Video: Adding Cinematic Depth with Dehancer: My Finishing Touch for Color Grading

guys, welcome to the channel. My name is Carlos and I go by Ohmnivalent on Instagram. And today I'm very excited to show you how I use Dehancer to add that
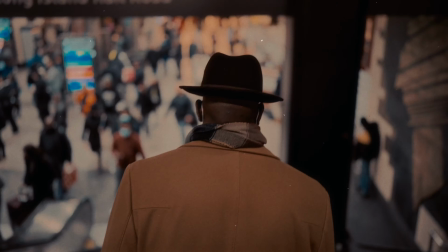(0:46)
extra cinematic depth to my photos and videos after I have already finished with the color grading. Now, we won't be diving into the specifics of the color grading process itself, but I do offer one-on-one sessions where I can teach you how to achieve these colors easily. If you are interested, feel free to reach out to me through email or Instagram.
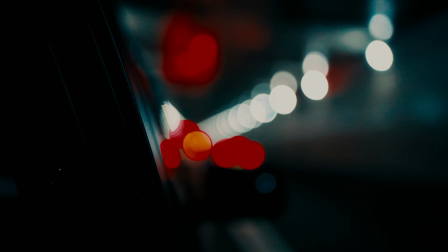(1:05)
So to clarify, the colors that you see in the footage and photos are not created by Dehancer only.
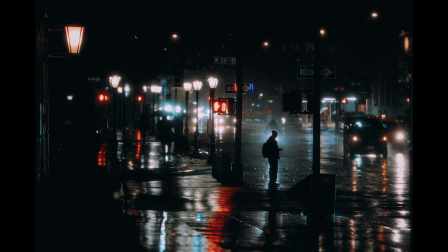(1:10)
Instead, I use Dehancer at the end to enhance the texture and feel of an already graded photo or video. When I edit videos, I use the Dehancer plugin in DaVinci Resolve and the plugin in Final Cut Pro. When I edit photos, I use the Lightroom plugin, though you can also find plugins for Photoshop and Premiere. Dehancer is all about replicating the texture of analog film in your digital work.
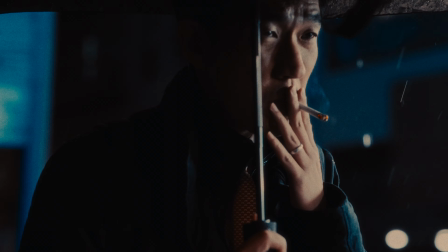(1:34)
It offers a range of tools and effects that bring out the desired qualities of film, like timeless film grain,
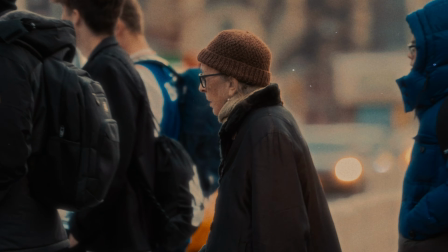(1:41)
the warm glow of halation, soft highlights of bloom, film damage, and even the pulsating change of film breath. It is perfect for anyone who loves the classic nostalgic look of film. Before we dive in, I want to mention that Dehancer is not paying for this video, nor do they have any influence on the content at all. I received a license in exchange, but I've been using Dehancer for the last few months. I use it in about 50% of my video work and around 90% of my photos.
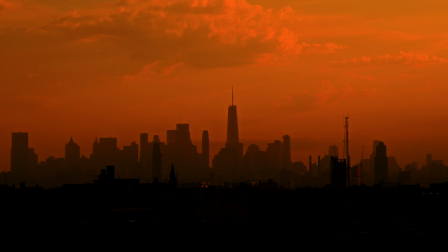(2:10)
Now that we got that out of the way, let's dive into how I use Dehancer in DaVinci Resolve. But like I said, you can use Final Cut Pro or Premiere as well, and Lightroom and Photoshop for photos. Let's use this clip that you saw at the beginning of the video. And rule of thumb, if you want your videos to look cinematic, make sure the scene already looks cinematic even before you begin to color grade it. Granted, New York City is a cheat code for anyone with a camera, because a lot of New York City already looks like a movie.
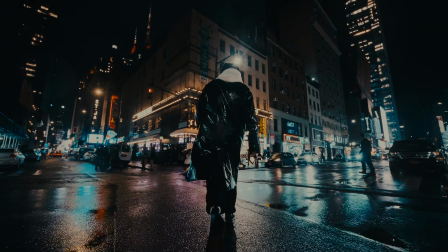(2:39)
Alright, so this shot is a good example because it has a good composition, cool rain reflections,
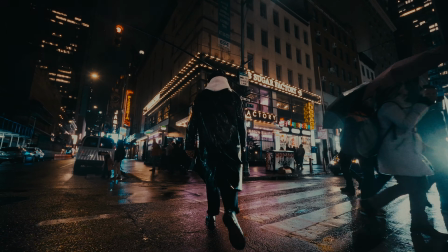(2:44)
several light sources of different colors, pleasing movement, depth, and an interesting subject.
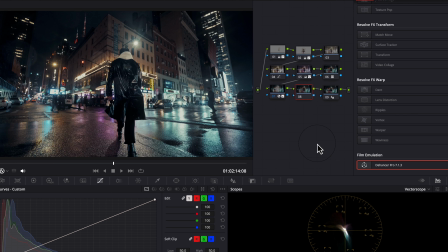(2:51)
So after I complete my color grading, which involves a super simple node tree, nothing too technical or complex, I drag Dehancer to the second to last node. It is important to place Dehancer toward the end of your node tree for the best results. I leave the input set to Rec 709 since the footage has already been color graded. Then in the profile options, you'll find a wide variety of film profiles.
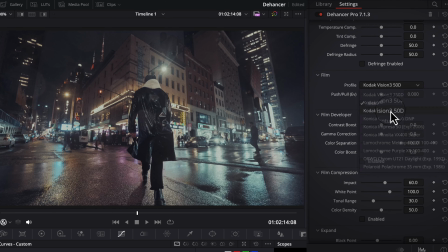(3:15)
These profiles differ in intensity, color, and style, so it is worth exploring them to find the one that best suits your vision.
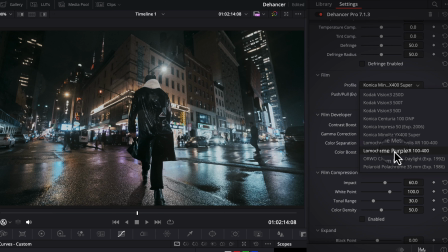(3:22)
Some of my favorite profiles for nighttime scenes are Fujicolor Suspiria 1600 and Fujifilm Aerocolor 4 125, but every single one of them has their own special look and purpose. For this example, let's go with Konica Minolta VX400 Super and we will raise the pool a little bit.
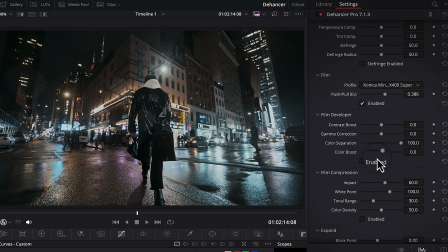(3:43)
Moving on to Film Developer, I typically leave this untouched as I prefer to handle contrast and color boost within DaVinci Resolve. Next up is Film Compression, one of my favorite tools as it allows you to control the intensity and thickness of the highlights,
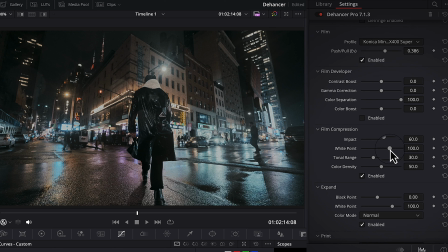(3:58)
adding texture and depth to your images. When used creatively, it can dramatically enrich the feel of your footage, especially in daytime scenes. So let's activate Film Compression and keep it at its default setting. Now we come to Expand.
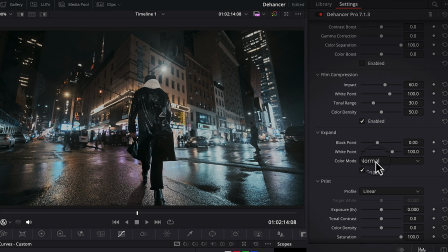(4:13)
Like Film Developer, I leave Expand alone since I adjust whites and blacks before applying Dehancer. However, if you're doing all of your color grading within Dehancer, Expand can be a very valuable tool. We will increase the white point to 120 because I think it mutes the whites nicely in this scene.
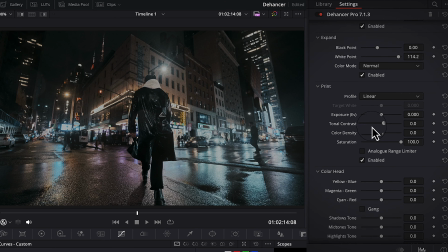(4:32)
The Print Profile option is a very powerful feature that can completely transform the look of your footage.
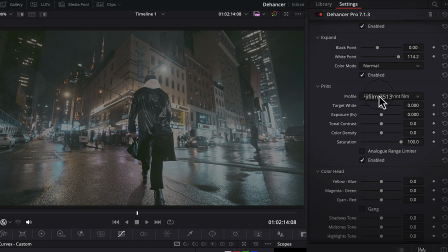(4:38)
It is intense and can be amazing, but it requires a lot of experimentation to find the perfect fit.
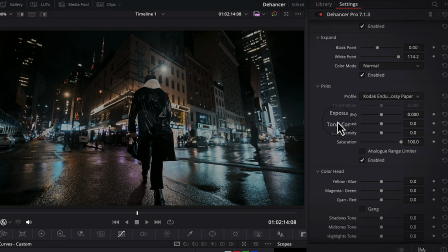(4:45)
Sometimes choosing a new profile may require you to go back to your editing software so that it integrates better with the new look. We will go with the Kodak 2383 Print Film Profile and increase the color density to make the colors richer.
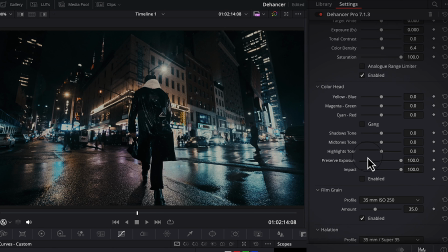(5:01)
Colorhead is another tool worth exploring if you're doing all of your color grading in Dehancer. However, since we already set our colors and tones, we'll skip it for now. Film grain is where things get really interesting. Dehancer's film grain is among the best I've used.
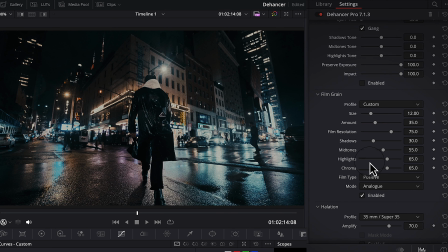(5:17)
With a variety of profiles and the ability to create custom settings to fine-tune the grain, it's definitely one of the strongest features of Dehancer. For this shot, we'll go with the 65mm, just enough grain to add texture, but not too much that it becomes distracting.
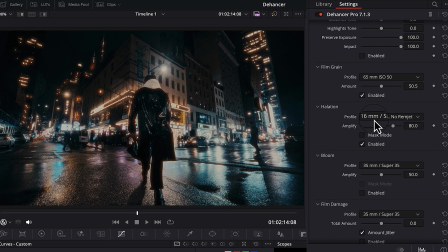(5:34)
Next is Halation, which is also one of the top assets of this plugin and honestly one of my favorite ones.
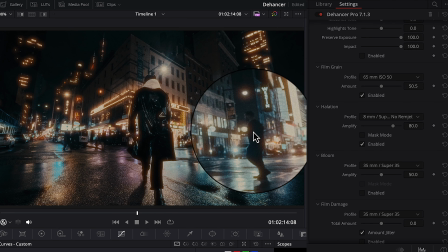(5:41)
As many of you know, Halation creates a soft bleed around the edges of highlights in your image,
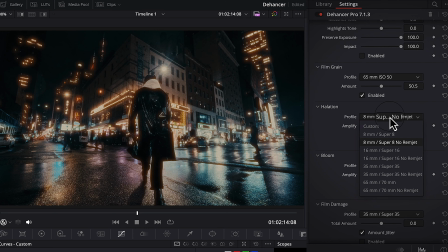(5:46)
giving your footage an organic, aesthetically pleasing look. We'll use the 65mm setting and apply it very delicately, as too much halation can overwhelm the image.
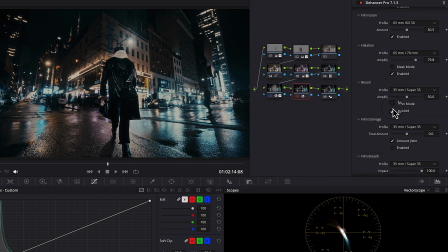(5:58)
Bloom is another excellent tool, adding a dreamy quality to your footage, similar to the effect that you get with vintage lenses or filters like the Pro Mist. We'll apply it very lightly. For a more dramatic archival feel, I often use film damage.
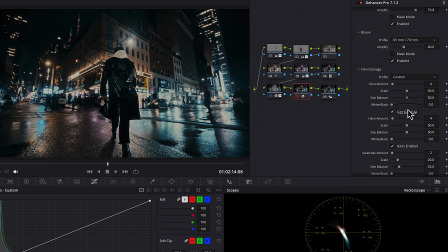(6:13)
This effect adds realistic dust, stains, scratches, and even hair to your footage, mimicking the imperfections found in processed film. We'll definitely apply it in this scene. Film breath is the effect that increases the vintage look by simulating the fluctuations in color, temperature, and contrast between the frames.
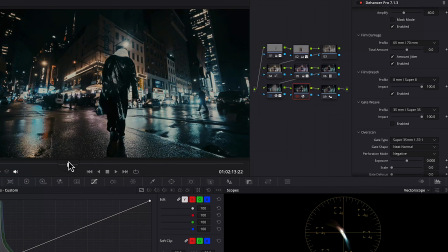(6:33)
This was a common defect in old film caused by various factors such as emulsion coating inconsistencies and camera shutter instability.
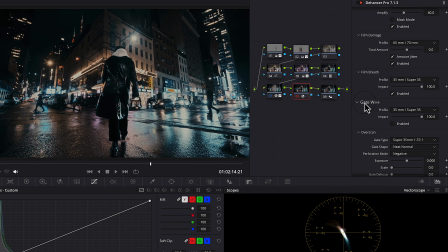(6:41)
We'll turn it on. Gate weave introduces a subtle shake, replicating the mechanical movement of a film strip. Lastly, we have overscan. This feature offers several gate types, shapes, and perforations,
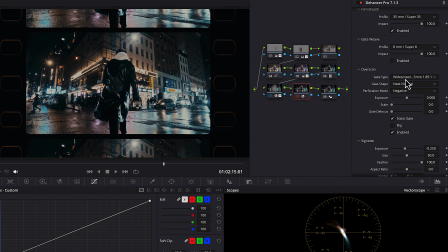(6:56)
altering the aspect ratio to give your footage that authentic motion picture film scan appearance.
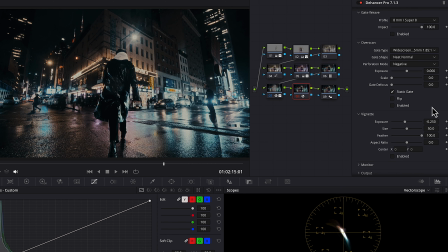(7:03)
So now that we have all of that, we're going to take a look and compare the before and after.
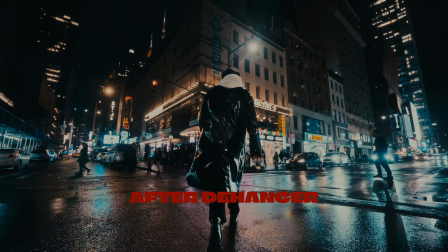And there you have it, folks. Whether you're working on videos or photos, Dehancer provides a powerful suite of tools to give your digital work that classic, timeless film look. It adds a subtle yet impactful texture that elevates your projects to the next level. Now you might be wondering if Dehancer is still worth getting, since DaVinci Resolve now has its own film emulation effects.
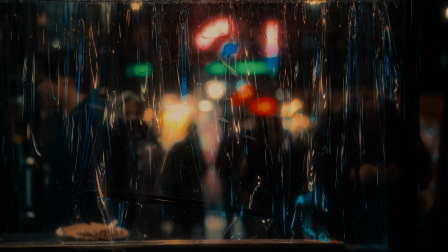(7:37)
And to be frank, I believe both are excellent tools.
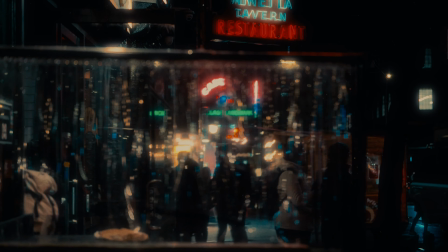(7:40)
However, Dehancer still has a few distinct advantages that make it worth looking into, especially if you have the means to get it. But if you're sticking to DaVinci's film emulation, you can still achieve great results. One thing is for sure, I love this plugin tremendously and I use it in tons of my work, in one way or another. I'm also very excited because I have a lot of YouTube videos coming soon featuring collaborations with some incredible companies and their amazing products. So please stay tuned and check them out soon. If you found this video helpful, don't forget to like and comment and subscribe for more content on photography, videography, and all things related to visual storytelling. And remember, if you're interested in learning more about color grading process or how to use Dehancer in depth, feel free to reach out to me for one-on-one sessions. Until the next one.